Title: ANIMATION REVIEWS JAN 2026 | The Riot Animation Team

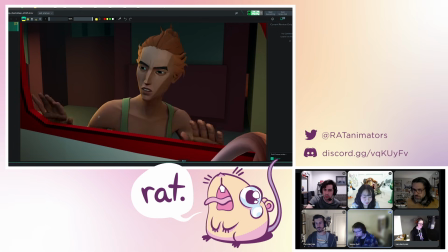It moves in straight lines a lot, which you don't have on the other ones, especially when she's doing like some of these movements there, especially. And then if you just focus on like, I was just looking at the eyebrow and it's
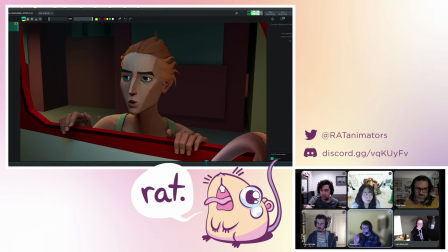got a lot of noise, zigzaggy noise, makes it feel stiffer, and other ones don't do it. So just be mindful of trying to make things more like, keep them organic, keep things moving smoothly and slow in and slow out and arcs and things like that.
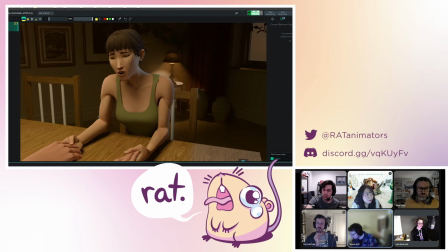And then on this last shot, specifically, I'm not going to talk about the whole shot because the whole shot's great, but specifically the way the face moves, there's a lot of this area here which doesn't move like at all on around here,
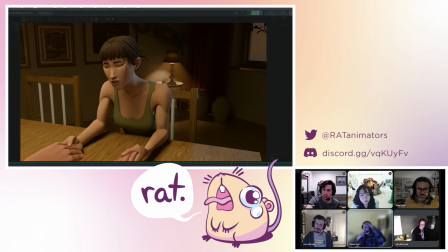right? So you've got like the eyes are moving and they're doing stuff, and the mouth's are moving. It doesn't feel as one connection of like the cheeks should be like fleshy, and basically what you do on body mechanics involving squash and stretch, you stick on the face as well.
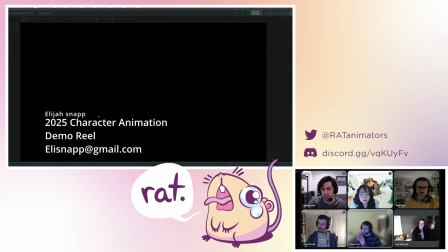So like if the jaw moves, it squashes up this side, and then length stretches on that side, and so on.
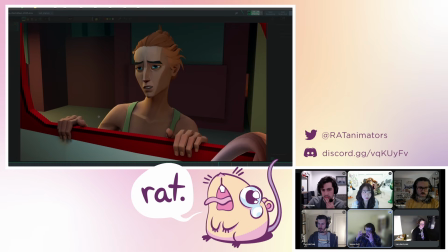So just be mindful of trying to get more gooiness, organicness to the face as well.
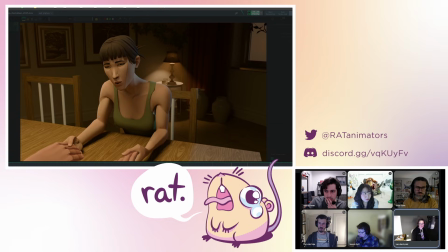Right. Is there one that we want to pick and have more specific notes on?
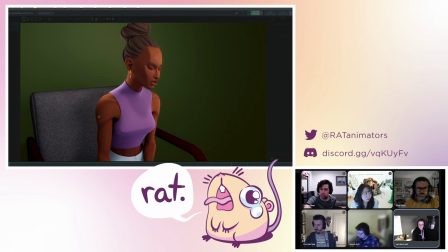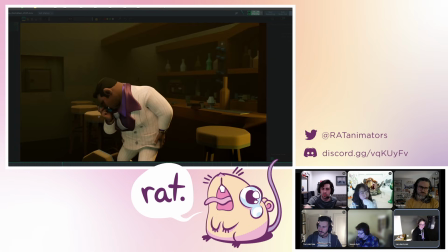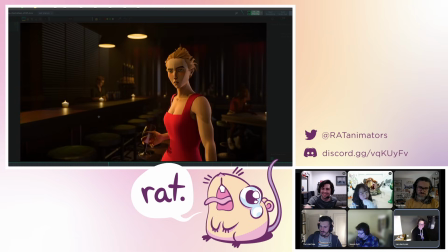No strong opinions. I like second one.
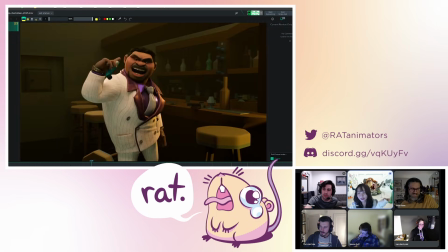Like I saw like this modeling rigging like at the first time. This character looks so fun.
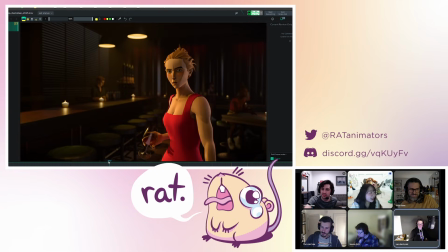Yeah. This one here? No, second one, like this shot. Yeah. This guy.
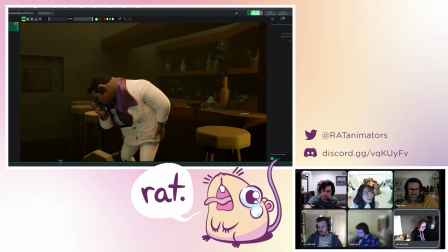Yeah. All right, let's chat about this guy. Da-da. All right. The stretch is maybe a bit too much. Yeah, stretch too much.
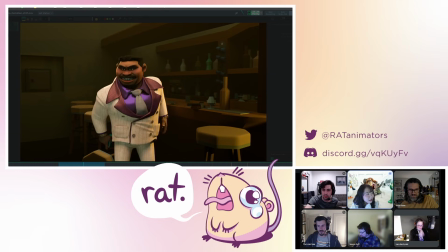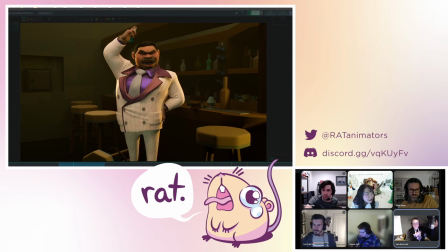Excuse me. I think one of the things I like that you're like sort of forcing this contrast in there by like how down he is before how up he gets. I agree that there's like some bit of gooiness in there, but I also think that because of the overshoot and he starts sort of like releasing the puffer as he's descending,
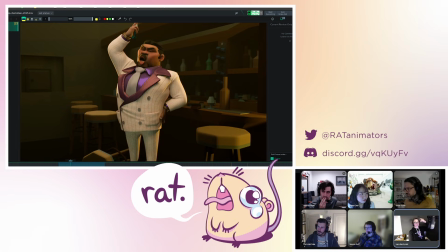we don't get like a really clean like and like holding the pose and really getting the chance to register it until he's
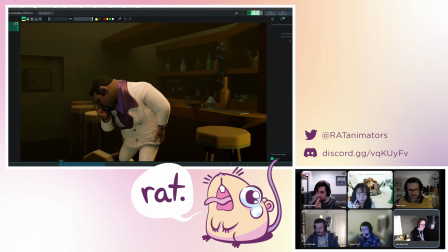already sort of out of the pose. So having a bit more stability coming through here,
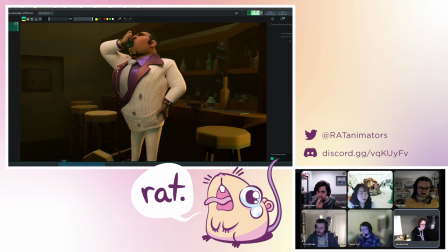I think you could steal some of the frames away from this stretch, because part of the reason I think we see it because we see so many frames of it. So it's really palpable. Stretching that much implies like it's going to be so quick that you need that to help guide your eye.
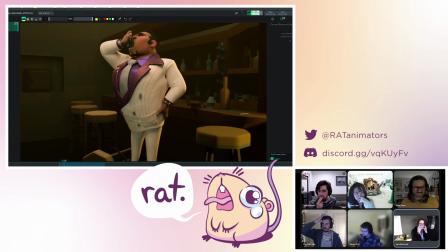And I think it just gives him like a bit, he is like got like, you know, big cheeks and this barrel chest that gives him a little bit of leeway to be gooey. But I think it makes him feel gooey, scudgier. And we see that stretch happening, especially like through the button and things that shouldn't feel like they're stretching anyway.
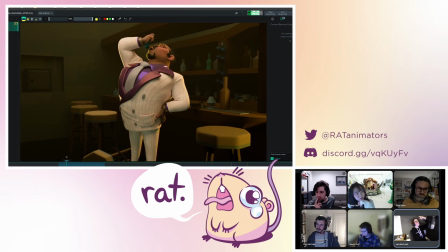That I think you could steal some frames from that time and hold him a little bit cleaner, a little bit more stable at the top of this pose versus having this action be happening all at the same time into his sort of final release of that thing.
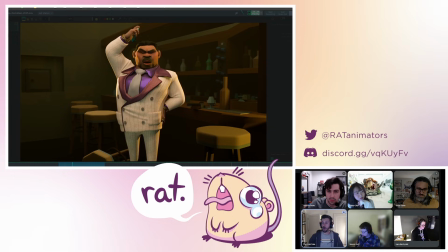I think that's a good note. I think that's something that I didn't quite know what was happening the first time I watched the clip because of that moment right there.
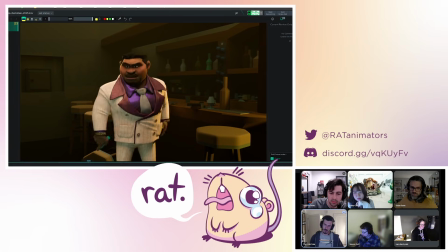And then until the very end, I saw the was it inhaler. So I was like, oh, okay, that it makes more sense now. But it is that missing that beat of when I think of a deep breath going and like hitting that big pose,
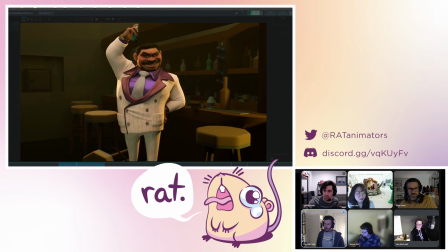or like something they do in like classic cartoons, or they're trying to hype themselves up. They start doing like a walk and everything after they've taken that big, like you see their chest make this big shape and everything. And I feel like that really elevate that moment. I also like what even just you did in your acting.